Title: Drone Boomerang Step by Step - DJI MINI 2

So this is the drone boomerang effect, and in this video we're going to go through step by step how you create one of these in your videos. Now I really like using this effect to just show like the scene,
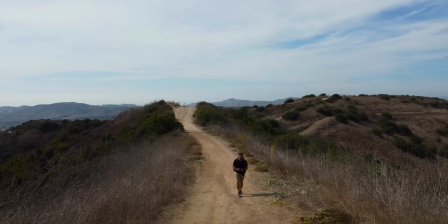23s
like it's really easy to be centered on your subject and then whoosh, you see the entire view of wherever you're at, and it doesn't take a lot of time. And the whole idea behind creating the boomerang is that you can loop this backwards and forwards so that you can create a cool effect that loops infinitely that you can use for social media. But you can also just use the quick swoop out or the quick swoop in all the other videos that you're creating, so you can get this quick bounce between a subject and a viewpoint or vice versa.
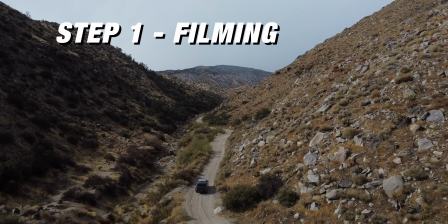51s
So how this video is laid out is step 1, filming, step 2, speed ramp, step 3, motion blur,
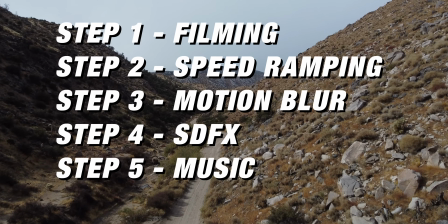57s
step 4, sound effects, and then step 5, music, and step 6, color grading. So first, let's just get into filming. What are the things that you want to do to be able to film your drone shot so that you can get this cool, expansive, boomerang looking effect? So first is that when you're flying, you want to start in on a subject and then fly out to reveal the scene.
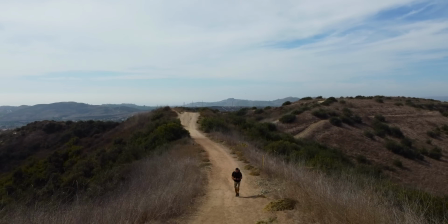79s
And this is what the shot looks like without any editing on it at all. You can see I just took my time and flew it straight out to be able to get this big viewpoint.
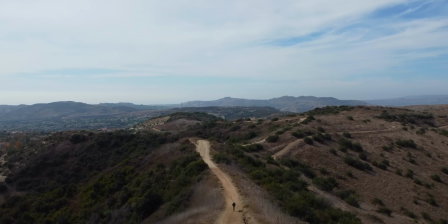87s
Now, a couple things to think about. When you're flying manual, you want to make sure that you're not bumping the drone up and down or left and right, because all of those movements are going to be accentuated even more when you speed it up. So you want to try to create the smoothest move from your subject to this viewpoint, and you want to do a straight line. Now this is where quick shots will come into play, because quick shots make it super easy to create these super smooth lines.
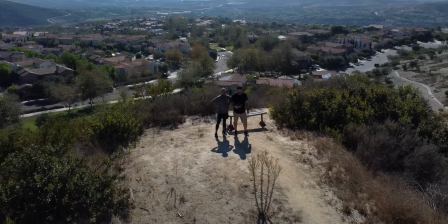112s
And not only can you do this like pull out effect, but using one of the quick shots like the helix,
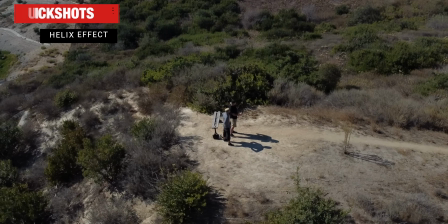117s
you can create this crazy arc around your subject, and it's going to be perfect because of the automation that's built into your drone. So that's why using a DJI drone like the Mini 2 that has quick shots built into it will make this effect just look that much better. You can use these automations to perfect the movement.
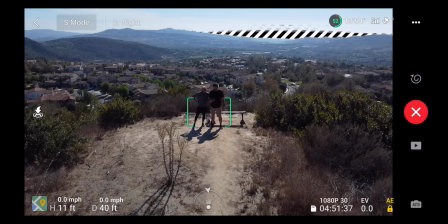136s
So if you're using quick shots, you'll just lock in on your subject and then set your distance away from camera. I highly suggest bumping it up to the furthest distance that you can, and then let the shot play out. So you can see right here, this is the helix shot from the DJI Mini 2, and this is just a quick shot.
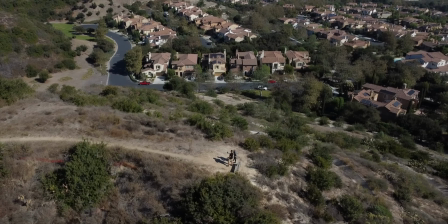152s
And you can see that the drone goes all the way around us standing on this viewpoint,
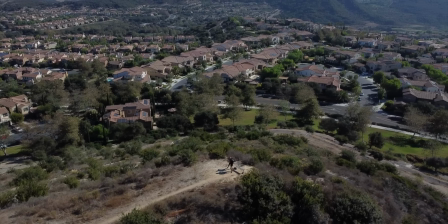157s
and it's just gonna keep going and going until it gets to the final spot where it stops and just sits there.
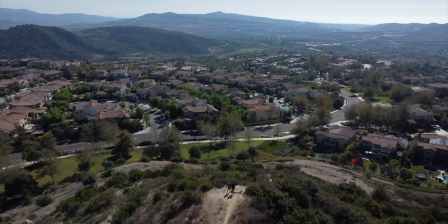163s
Now that's key. You want to have a moment where on the front end, you're just locked in on your subject, and then a moment on the back end where you're locked in on the vista, because those two moments within the video are going to play out in real time. So a few key things when you're flying. 1, if you're shooting manual, make sure that you're smooth from beginning to end. And 2, you could flip it into one of the automation modes and be able to get a super smooth shot and just let the drone do all the work for you.
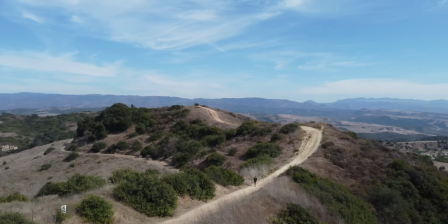188s
All right, so step 2, let's talk about speed ramping. And we're gonna jump into Final Cut. That's the editing software that I use. However, you can do this technique with most editing softwares out there. So I'm gonna show you how you do it in Final Cut, but just know that there is this ability in other editing softwares as well.
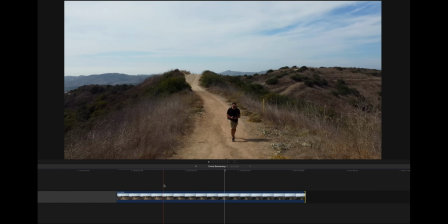205s
So the first thing you wanna do is look for the moment that you wanna play out in real time. And this is that moment where I'm just walking towards camera.
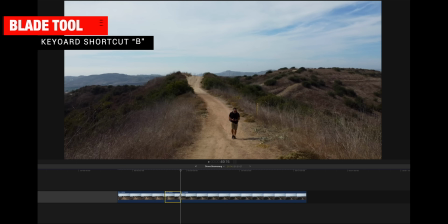212s
That's a smooth section. So I'm gonna cut that, and I'm gonna make sure that that is what plays out in real time.
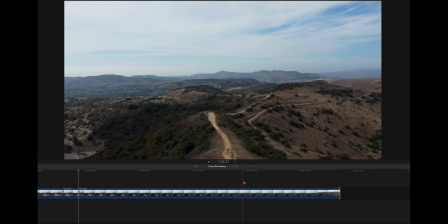220s
Now the next point I wanna look for is when the drone is fully away from me and it's still smooth.
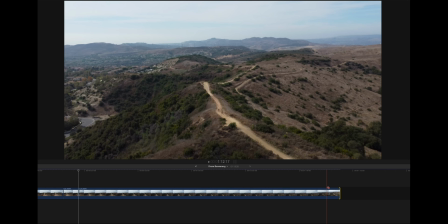226s
You can see how I kind of do a bump here on the later end of the shot.
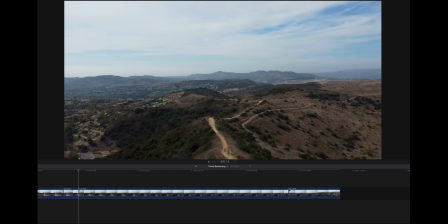229s
So I want it to stop here, and I'm gonna go back probably about that much. All right, so I'm gonna trim the heads and the tail of that section. So now I have the basic boomerang.
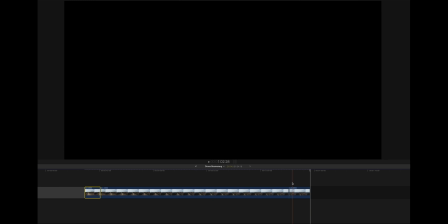240s
So I have the first section here, which is gonna play out in real time. I have the last section here, which is also gonna play out in real time.
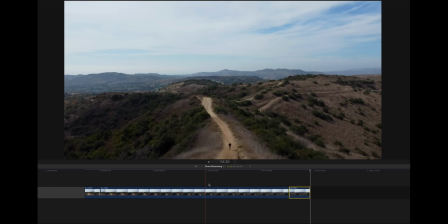246s
And then I have this middle section, and this is the section that I wanna speed up.
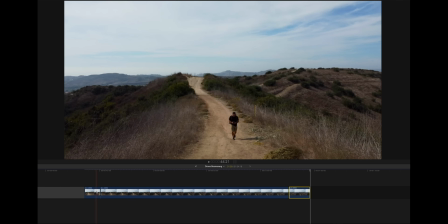250s
Now, because this effect is so quick, I really don't need to speed ramp the ins and outs.
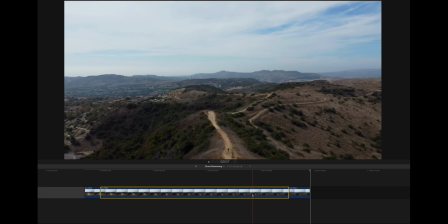256s
I really just need to speed up this one section.